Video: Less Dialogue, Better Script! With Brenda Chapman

All the story artists, we would always sit and make suggestions and whatever. I remembered a film I'd watched as a little girl on Wonderful World of Disney every Sunday.
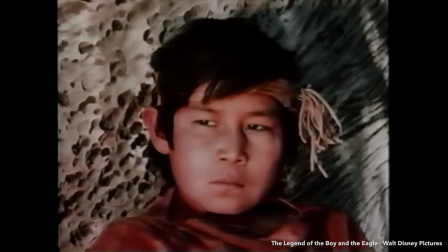(4:16)
It was about Indigenous American boy who was being bullied by these other little boys in his tribe,
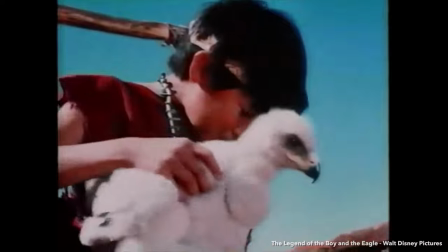(4:23)
and he had bonded with this eagle. And I remember this eagle sitting on its little perch and whatever,
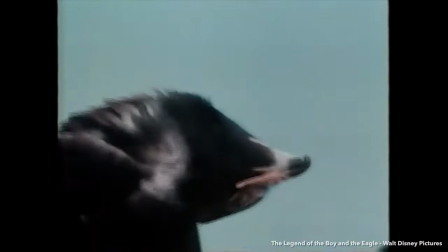(4:29)
and tilting its head and kind of communicating in a way that really played, but there was no dialogue.
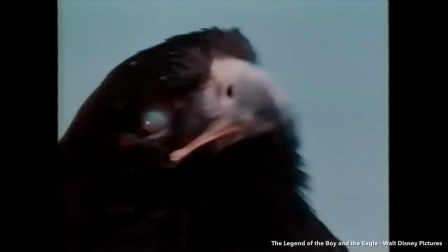(4:36)
So I kept thinking of that eagle, and so I asked if I could give it a go.
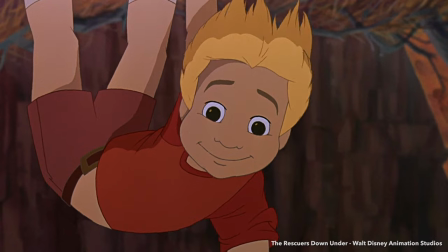(4:42)
And then I started coming up with that idea and playing with it. So then I ended up boarding what I boarded and putting all of that
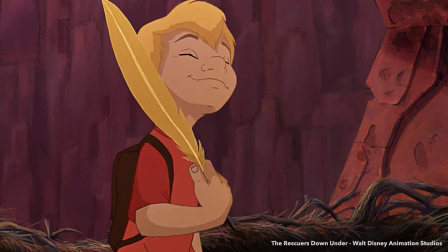(4:50)
exposition that was needed in Cody's mouth and letting the bird react or communicate just by attitude. My dad's gone too.
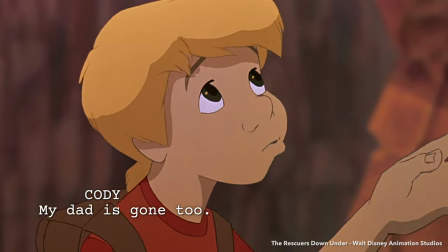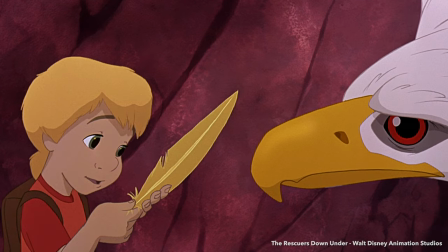(5:01)
that was the sequence that actually put me on the map at Disney as far as being a storyboard artist.
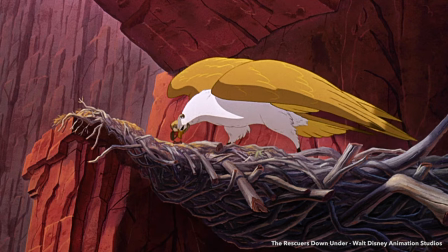(5:08)
Yeah, I'm very proud of that scene. Yeah, it's wonderful. And also it's a lesson there is also to don't be shy and propose yourself and take risks and explore. A well-placed silence can be just as impactful as a snappy line of dialogue. Before we get to a more heart-wrenching example, this time from the Prince of Egypt, I'd like to invite you to join our Patreon community to support the channel and get access to the Write for Animation Academy.
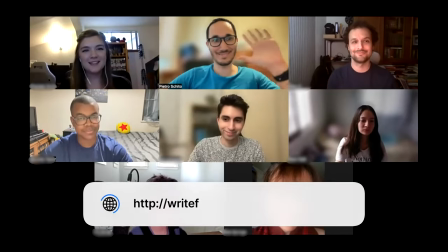(5:36)
If you want to take your storytelling skills to the next level and meet other storytellers like you, join today from writeforanimation.com/academy. I'd love to see you in our next session. Now, Prince of Egypt. There were some executives, they wanted this joyous thing after the death of the firstborn, that they were free to go, you know, and it's like, woohoo, we're free.
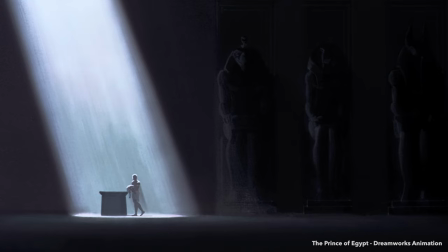(5:58)
But the weight of what had just happened, all these people died, how you can celebrate that was just didn't feel right.
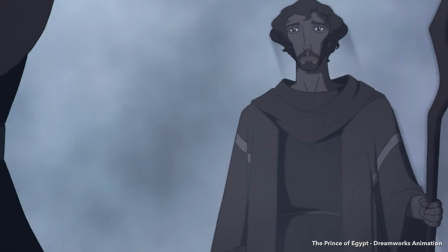(6:07)
And then going in and getting that freedom from Ramesses after his son has just died.
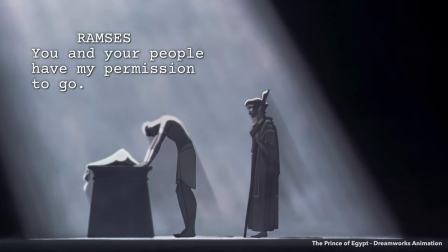(6:14) You and your people have my permission. To go.
We had to have that feeling of grief before we could move forward.
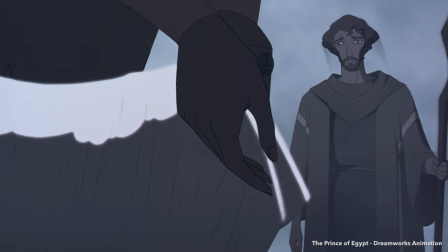(6:25)
We fought, Simon, Steve, and I all three fought very hard for that scene because this was Moses's brother.
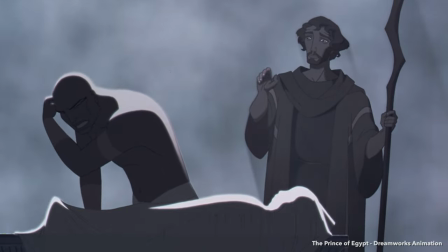(6:33)
That was the backbone of that story, was this brother's relationship. So there's no way Moses could just skip away. And it didn't feel right not showing how it affected him.
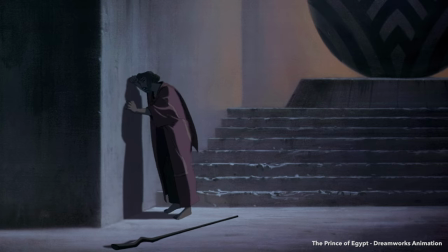(6:43)
So that scene where he crumples down the wall and cries, we didn't need the dialogue.
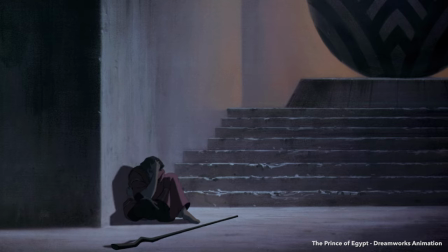(6:49)
You just felt what he was feeling.
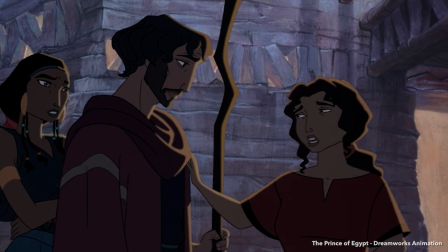(6:52)
And even as he's returning, the beginning of the song where they do start to leave isn't joyous.
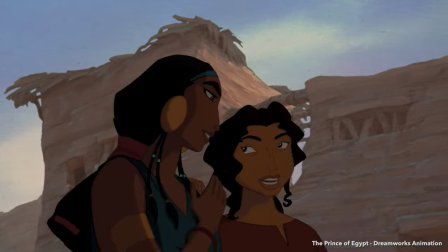(7:00)
It's slowly getting in and towards the end it's joyous,
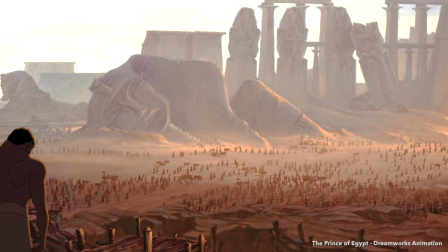(7:03)
but it's given us distance as an audience from that emotional devastation, really. I'm having goosebumps. So, yeah, I remember that. It's a great moment. And yes, it's great to hear. And it's great that you fought for it. Thank you, Brenda. That was fantastic. Keep improving your storytelling skills by clicking on this playlist I've curated just for you. I'm Pietro, and this is Write for Animation. And I'll see you in the next video.